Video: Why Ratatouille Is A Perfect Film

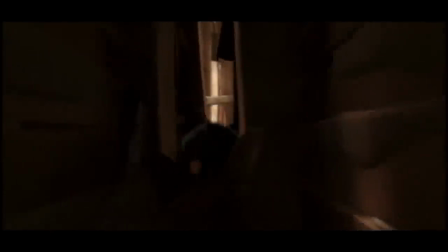[4:03]
This spurs him onto a large search through this dark large apartment,
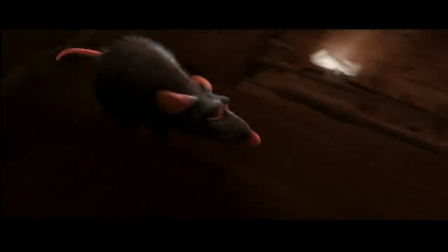[4:06]
presenting himself with various scenarios of humans doing who knows what on a constant climb of both rats and music to search for what exactly is out there.
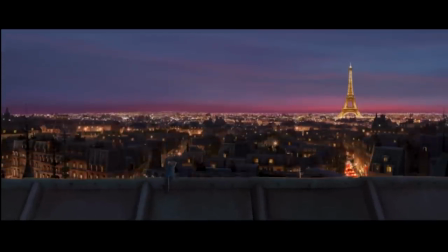[4:14]
Where it finally reveals that he made it to Paris, the city of his dreams, La Vie Lumière.
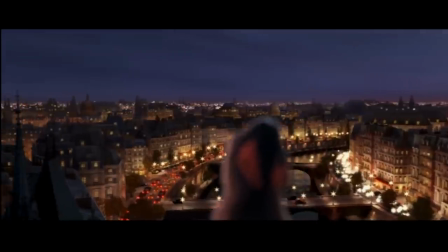[4:19]
The city of lights growing bright from the Eiffel Tower to the streets below before panning towards Gusteau's,
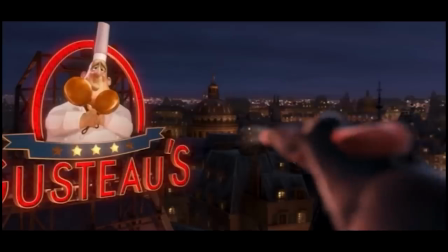[4:25]
his favorite restaurant where he finally gets to take a tour, where we ourselves finally get our own personal tour of the kitchen and our second main character of Linguini.
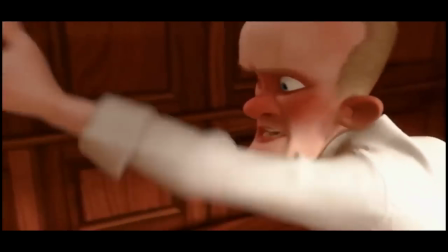[4:33]
This is one of my most favorite scenes in the Pixar film that showcased the hustle and bustle of busy four, formerly five, star kitchen.
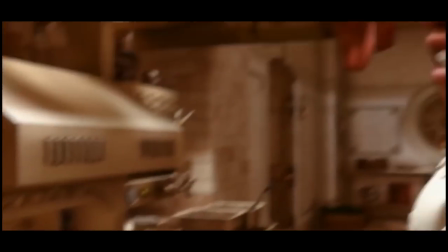[4:40]
The sprinkling of ingredients, the roaring fires of the grill,
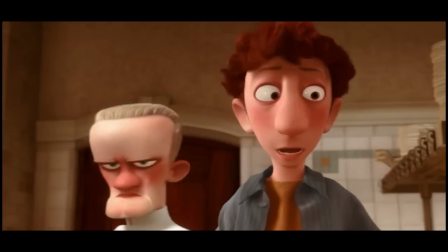[4:44]
it truly encapsulates everything that goes into the art of preparing food and Remy gets the taste of that too from the outside.
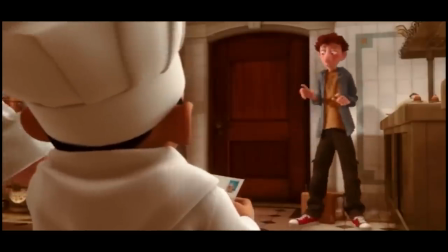[4:50]
And we learn here that Linguini is seeking a job after his mother Renata,
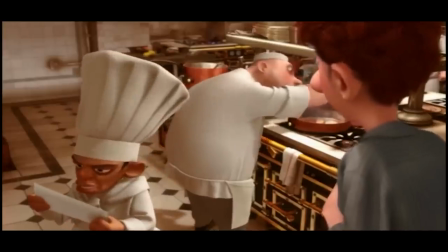[4:54]
a friend of Gusteau passes and writes in her will that she wants him to have a job at Gusteau's restaurant.
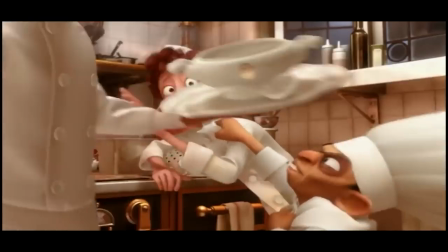[4:59]
It also serves as an intro to our main villain, Chef Skinner.
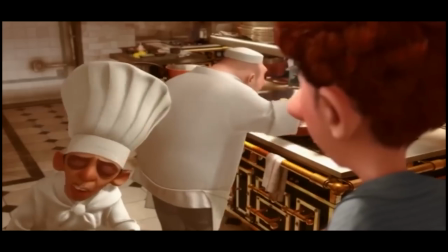[5:03]
Played by Bilbo Baggins himself, he is the former sous chef under Gusteau who now runs the restaurant,
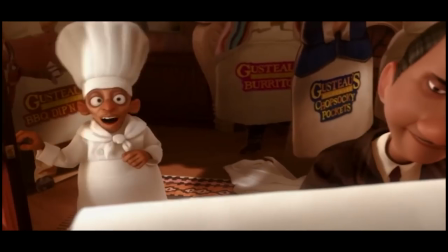[5:09]
who cares nothing but to maintain his status in his position and uses Gusteau's name to sell a brand of frozen food to enrich himself.
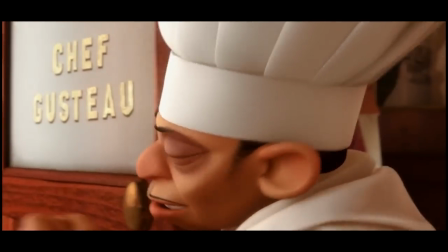[5:15]
His character represents everything that goes against shaping great artists or encouraging anyone
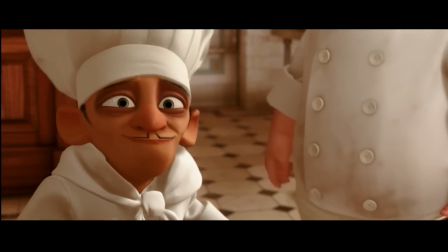[5:20]
to pursue their goals by having mediocrity compete in its place to pad his own pockets.
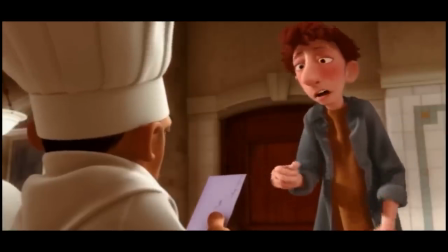[5:25]
And of course, they do hire him right there as they need a garbage boy.
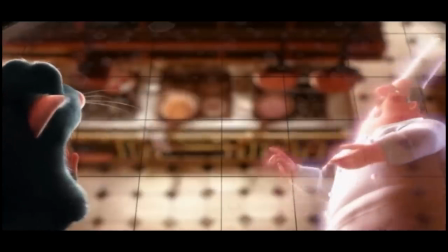[5:29]
We then cut to Remy testing his knowledge about what is in the kitchen in front of the ghost of Gusteau, or the figment of his imagination.
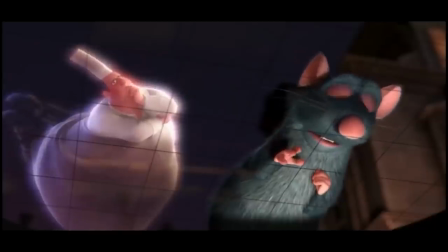[5:35]
An impeccable knowledge that only a top-tier chef could have while looking down at Linguini as a simple plongeur garbage boy.
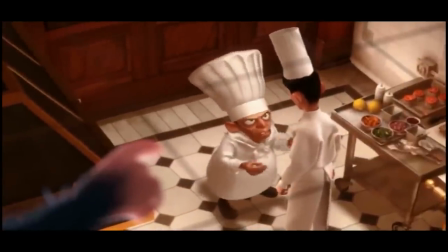[5:42]
In that scene, Gusteau himself points out that anyone like him is actually an important part of the kitchen.
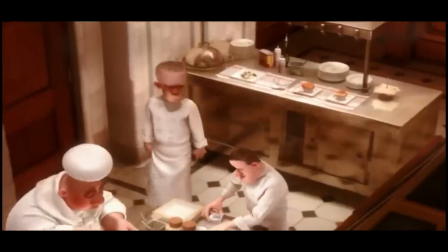[5:46]
Where, of course, to some, like Remy, they say that just because everyone can cook, not everyone should,
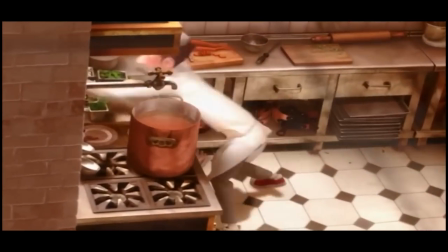[5:52]
finally looking down on him, discovering that he messed up the soup and that causes him to fall down on his wild chase to exit in a field of gigantic humans,
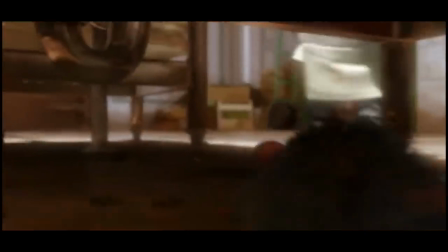[6:00]
putting into perspective of his size in a world that would not matter from his abilities demonstrated later after smelling such an atrocious soup.
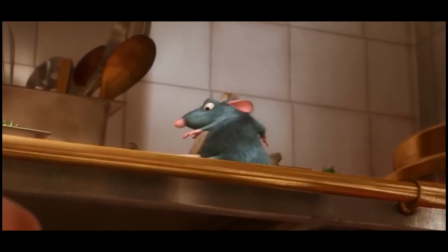[6:07]
Something that only someone named Garbage Boy could ever make,
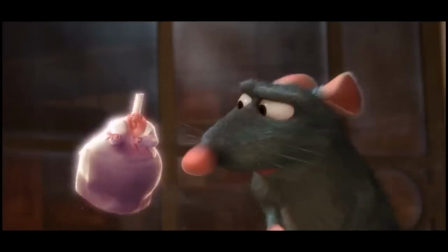[6:11]
and it actually sets off something inside Remy where the figment of Gusteau himself encourages him to dive into his passion, his desire for the field he wants to be a part of.
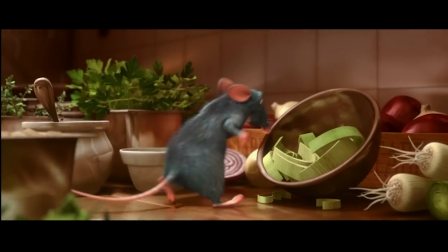[6:20]
Coming up with different combinations of food others would only dream of in this shot where it neatly pans around Remy around the pot of soup,
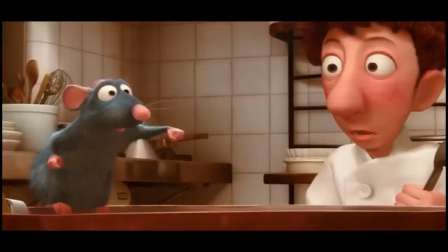[6:27]
representing the thrill and spice of cooking before being caught by a shock linguine, who is stunned not only by a rat in the kitchen, but by a rat who can cook in the kitchen,
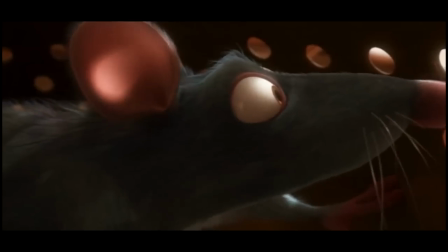[6:35]
where he is suddenly stopped by Skinner where he hides Remy and discovers that it looked like he was cooking,
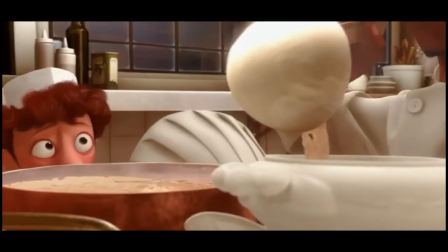[6:41]
something he was not supposed to do as a garbage boy, and then chews him out before the soup gets delivered.
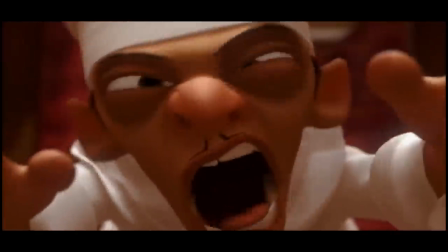[6:45]
And just when you think that everything goes worse in that moment where you think he'd be fired,
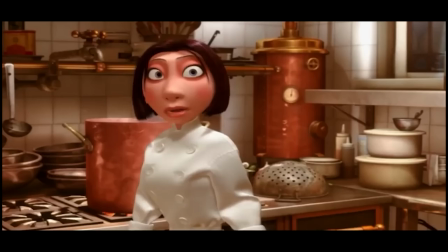[6:50]
the waiter reveals that a critic was actually eating that soup and actually giving it high praise.
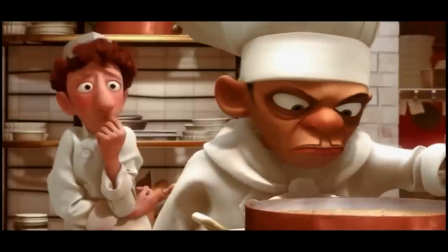[6:55]
The scenes at first show that Skinner is somewhat still mad thinking that there's some foul play happening behind the scenes with
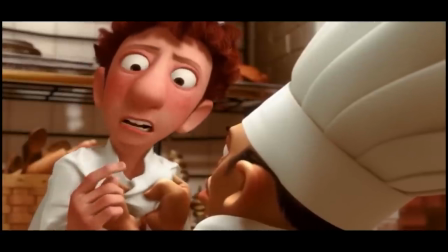[7:01]
a friend of Gusteau's arriving here for a job and seemingly cooking something truly delicious and still ready to fire him,
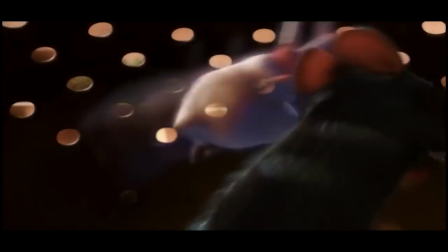[7:06]
but another cook stops him in the process named Colette saying that shouldn't happen because of what he did and who he impressed, adhering to the principles of Chef Gusteau.
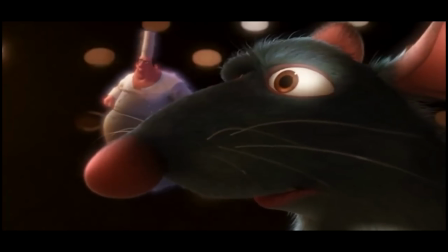[7:19]
This causes him to let him go at the condition of recreating the soup in order to prove his worth.
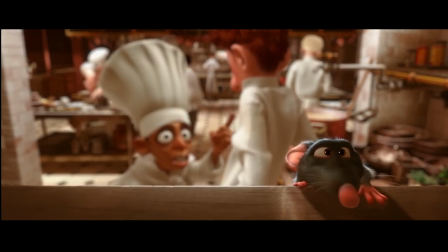[7:24]
All eventually find the rat and have Linguini kill it outside.
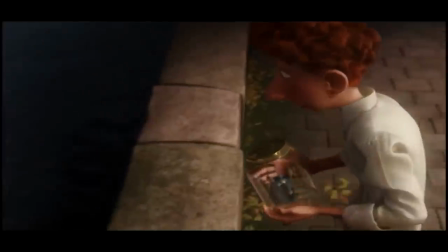[7:28]
At first, you see him rush all the way down to the river, but because of what he knows, he is still conflicted and still confused that a rat can actually understand him.
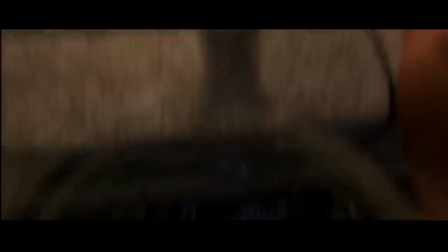[7:36]
One of the beauties of this film is the fact that we can both hear humans and rats talk,
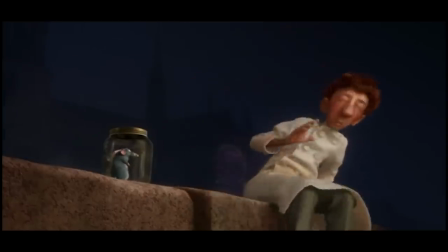[7:39]
but in this case when humans talk, Rats can only nod and such because of how small and high-pitched they actually sound to us.
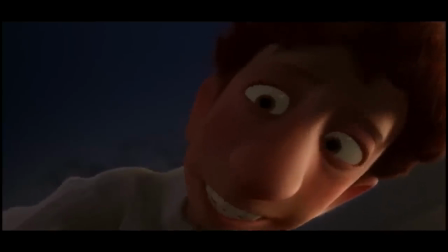[7:45]
We as the audience can understand him when we are put into his perspective, but can't when we switch back to humans because the story wants us to take a more realistic approach to the story.
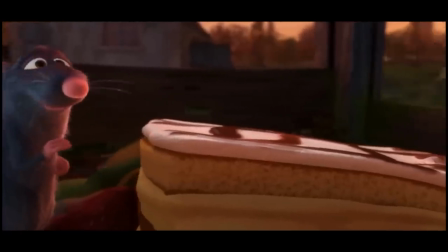[7:54]
Not in the sense that any of this is actually real because it's not, but it's just more geared to the message about how anyone can accomplish anything no matter who they are.